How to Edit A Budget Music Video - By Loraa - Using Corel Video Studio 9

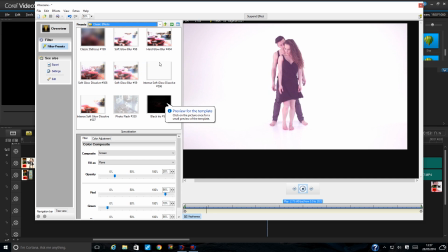[37:14]
You can do, my goodness, there's so many things you can do.
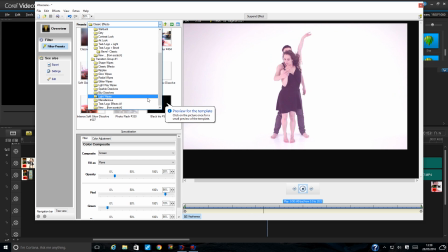[37:19]
But what I find is my biggest tip is the best kind of effects you can do are none. Because, you know, I mean, if you're working on low budget music videos like me,
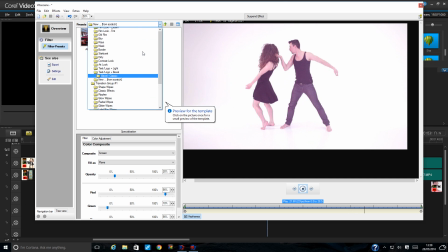[37:34]
the best kind of thing you can do is actually just film good, you know, and do really, really good film work.
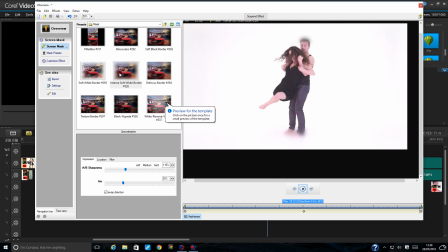[37:42]
And that is what will help your video. So this is just creating like a blur on the outside. Soft white blur. Defocus blur. I would do a defocus border sometimes. Sometimes if we filmed on the wrong lens,
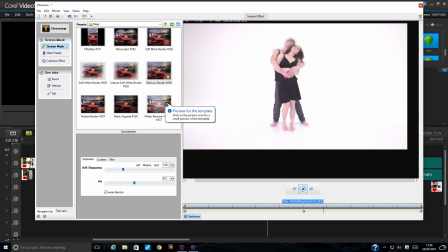[37:58]
say for example, and there's just too much going on in the background, by doing a defocus border, and you can play with it, that it'll come right,
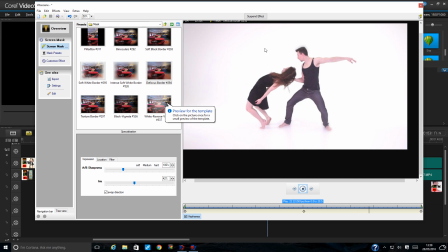[38:06]
you know, into your people, you know, in the middle there.
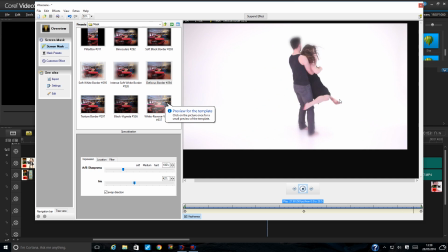[38:10]
And what it does is then it just keeps the focus on the project there, like the dancers.
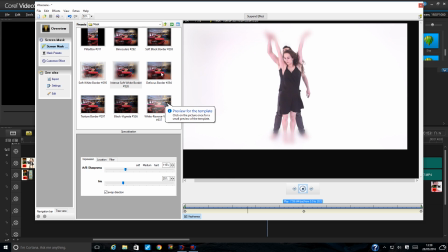[38:17]
And you can do so many different things with it, and it's really good if you've got, like, you know, if you've got loads of people in the background, if you're in a busy street, or if sometimes I think in a forest it can be too many trees and too much green,
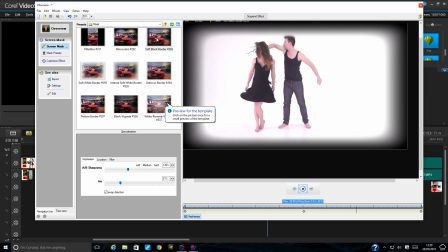[38:31]
and by using a nice border of some sort, no, not that, but by defocusing, you know,
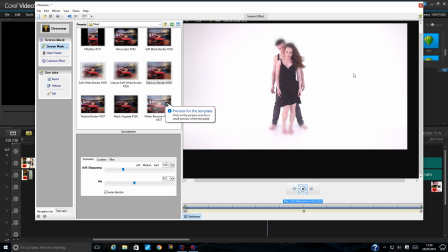[38:39]
the edges and just bringing the focus back to the middle here, sometimes it works really, really well, and you can really get really specific with it as well. Which is nice.
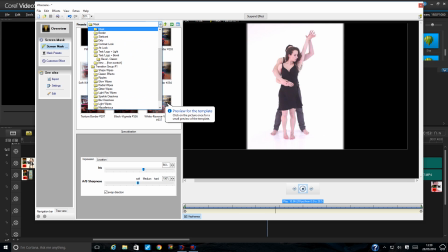[38:50]
So there are many effects in, I mean, any software comes with so many different things that you can do.
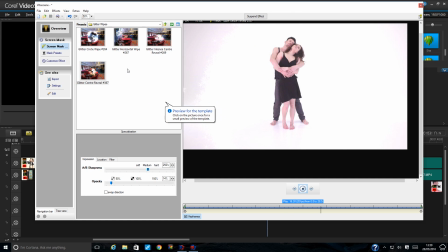[38:58]
I mean, but as I say, editing is one of those things.
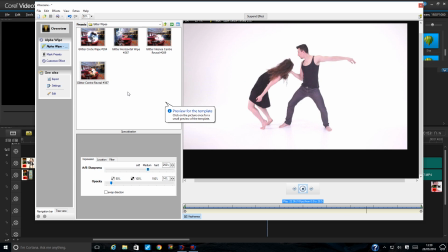[39:02]
Ooh, there's glitter up there. That's kind of nice. It's not really the style of this video, but, you know, good times.
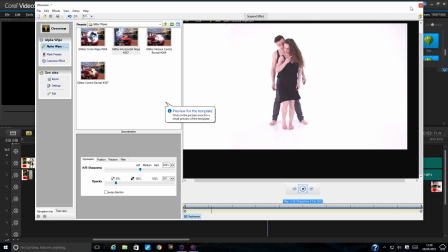[39:12]
Editing is really about your creative eye. It's more about the creative eye than it is about your skill and your knowledge of a software.
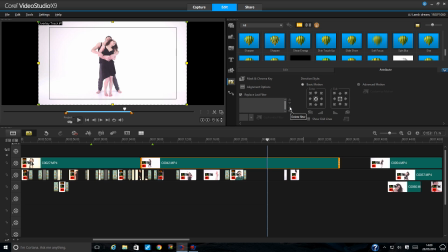[39:20]
I mean, you could know this software in and out and know every effect and know how to do everything. But if you don't have a creative eye and a musical eye, and that's what it comes down to, is knowing how to make shots work together, then you're going to struggle. It's as simple as that.
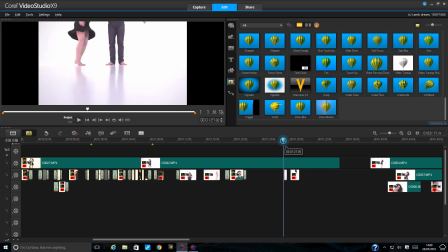[39:40]
Like, obviously, I just created that little section and I wanted it to bounce from her feet to the wide, and then back, and then down again. Look at that. And that flows so nicely, you know, without me having to put on all these special effects, which are rubbish.
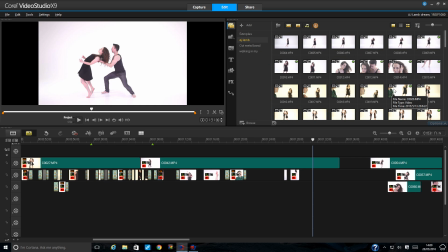[40:00]
You know, so you don't want to be going too crazy on special effects. The only time, well, not the only time, but a lot of the time, if I'm doing loads of special effects, it's because maybe the film work is not good and we got to make it look better.
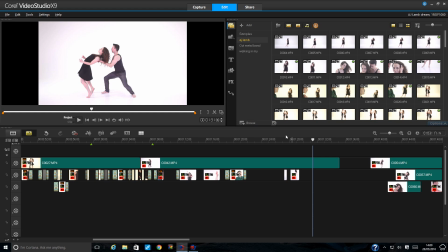[40:15]
So when I say special effects, I mean like layers and, I don't know, just color effects and all those kinds of things.
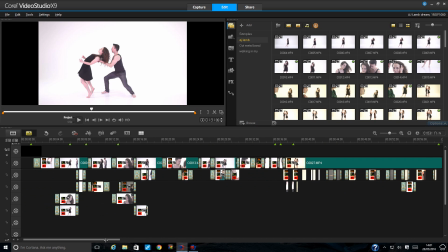[40:25]
So this is my music video I'm working on at the minute. I can't really show you much more than that because, to be fair, we'll be here all day.
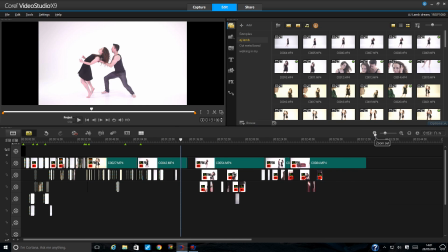[40:32]
I mean, this is a couple of hours worth of work and I can't show you that amount of work in a tutorial, but I hope that I've given you some tips.
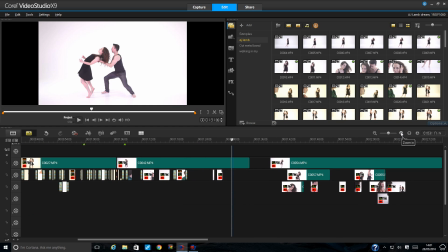[40:40]
And this is a very basic video. There's nothing complicated about this editing.
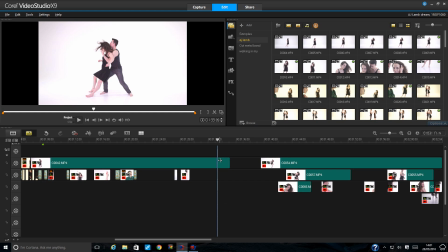[40:45]
Only thing I still have to do is work on the color and what I'm going to do. And I've showed you some examples of what I might do. The other thing, the final thing I'm going to do is going to be skin touch-up.
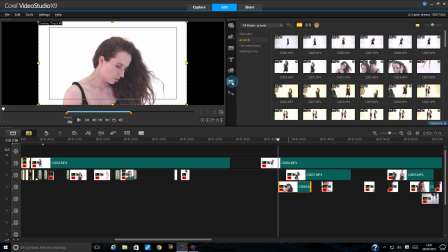[40:57]
For the simple fact that it will just make everybody look beautiful.
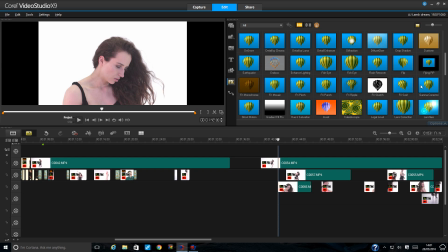[41:03]
I don't always do skin touch-ups on videos. Usually it's for women. It's a big female thing. And it depends on the budget because touch-up is a time-consuming thing to do, and I only do it when I'm getting paid for it.